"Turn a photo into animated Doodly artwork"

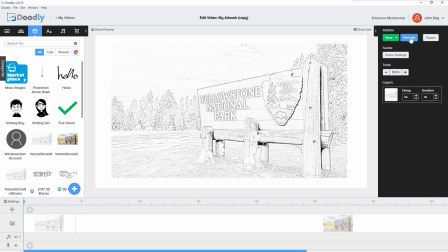[13:10]
Sometimes the image appears before the hand animation completes.
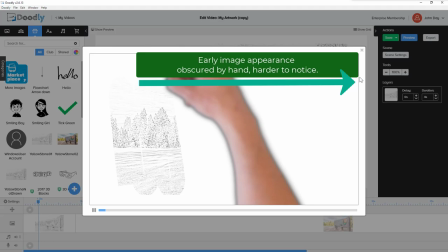[13:14]
So the image will appear underneath the drawing hand and the viewer will never notice.
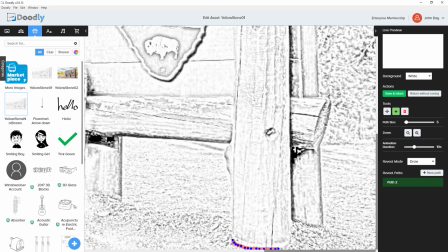[13:24]
Also, if it helps, if you get stuck to where do I start first, grab a piece of paper and actually start to draw the image. Just notice where you start first. Did you outline the image first, or did you start with shading? Even if you're not an artist, just feel the natural motion that you do.
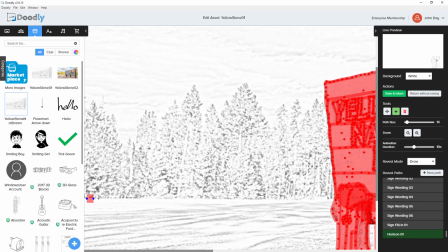[13:44]
I tend to start with objects at the foreground first, so I get a better idea of where everywhere else will go. Also, horizons tend to be one of the first, earliest things people do. So remember to draw your horizons if you have any, and make it more realistic.
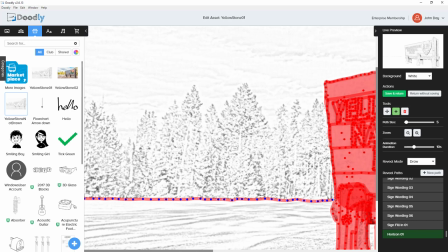[14:00]
The rest is just constant dot to dots with a lot of patience.
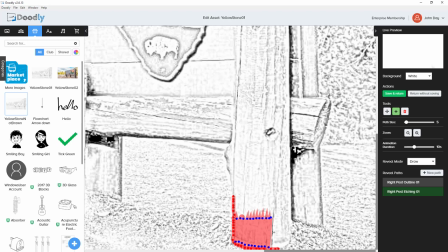[14:05]
And I recommend you save every few minutes. Doodly can be known to crash sometimes. So I'm going to start with the posts for the sign, and I would never draw an entire outline around a large post.
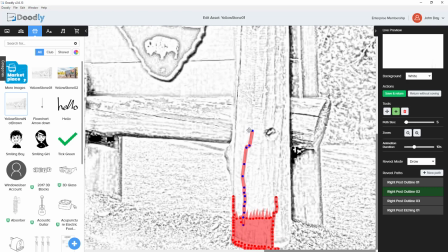[14:21]
So I'm going to draw a small section and then sketch the area and then repeat that.
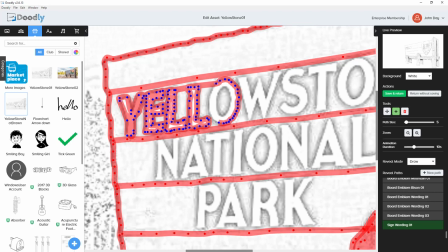[14:27]
So I want the animation to reflect my style, if you like. Every person approaches artwork very differently, and any artist who gives you advice when they see your finished product, take it on board and learn for next time. It's vital, valuable goldmine information.
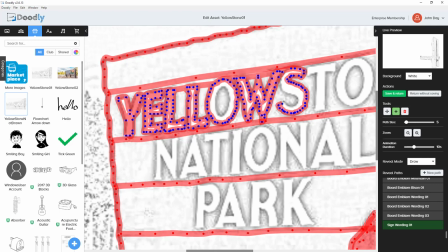[14:45]
I actually nagged my daughter for tips and tricks, as her artwork is amazing, and she gave me some excellent advice.
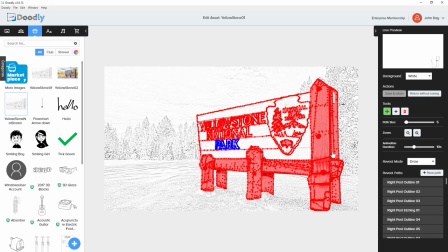[14:51]
I might even hire her out to the Doodly group.
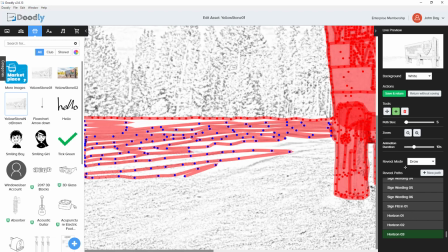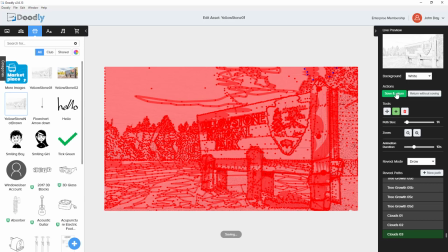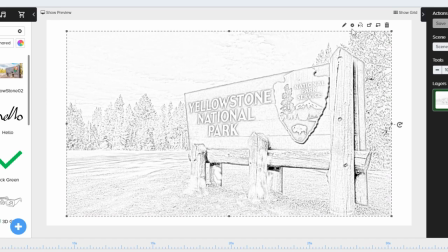[15:10]
When your drawing animation path is finished, save the current progress.
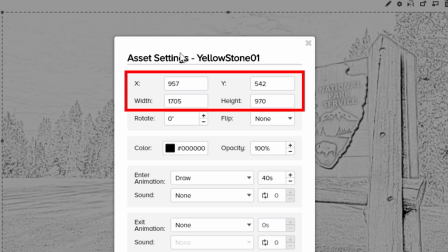[15:14]
Click the image and select the settings gear cog, and make a note of the X, Y,
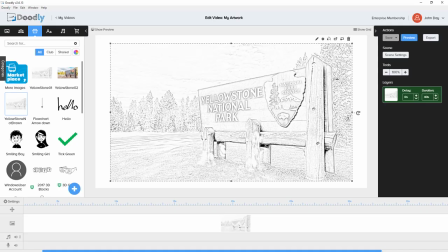[15:20]
width and height values, as we're going to apply these onto the two new images later.
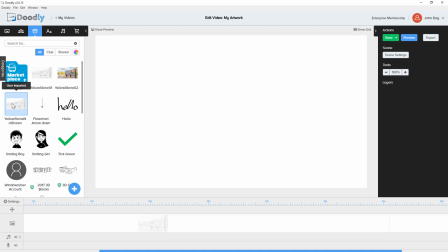[15:26]
Go across the scene timeline and add a new scene. Add the drawing and image again on the new scene.
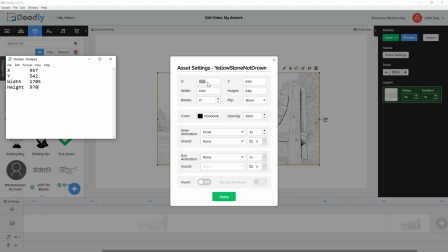[15:35]
Select the settings gear cog and apply the X, Y, width and height values you noted from the last image.
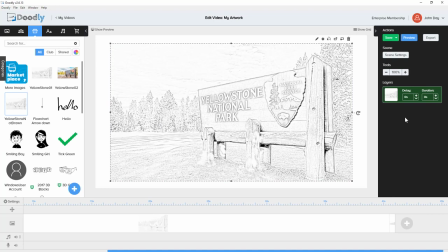[15:44]
Make sure the duration for this image layer is set to zero. We want it to appear seamlessly as if it was the same drawing image.
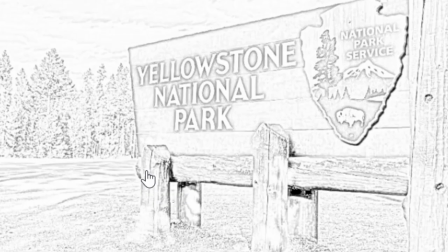[15:52]
Now drag the coloring image onto the scene and make sure you click No Add so it does not replace the other image.
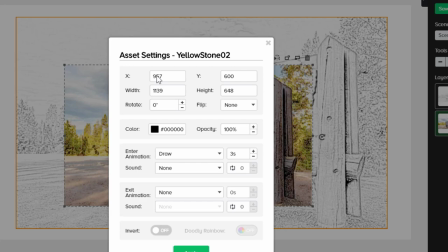[15:59]
Go to the settings gear cog and again add the same X, Y, width and height values.
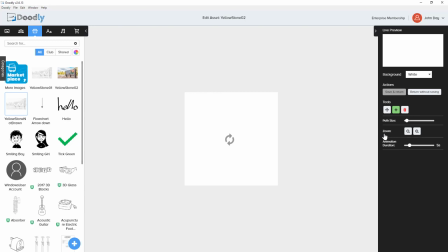[16:08]
Set the image layer's duration to the duration you'd like.
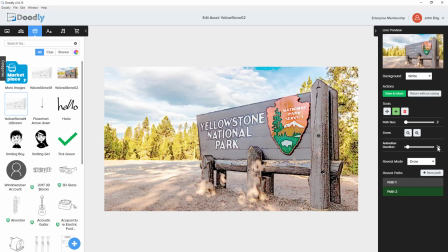[16:11]
I'm going to set mine to 40 seconds and we'll start all over again with the path animation.
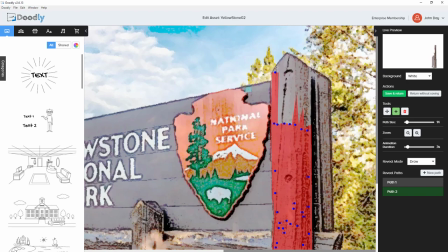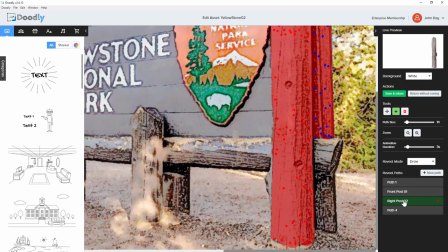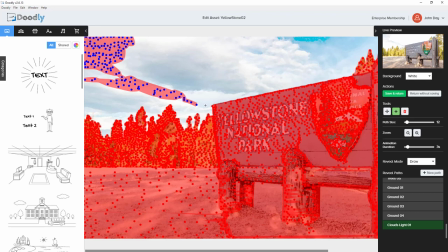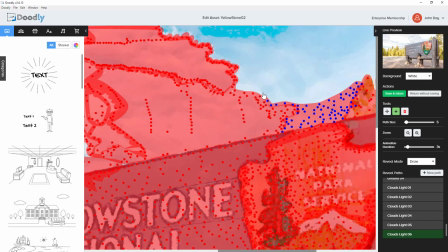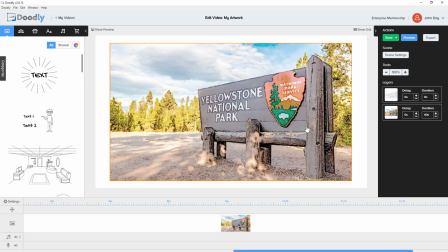[17:02]
If you've been patient and awake, you should have now finished two layers. Save the image and export it as a video, and we'll have a look at the finished result.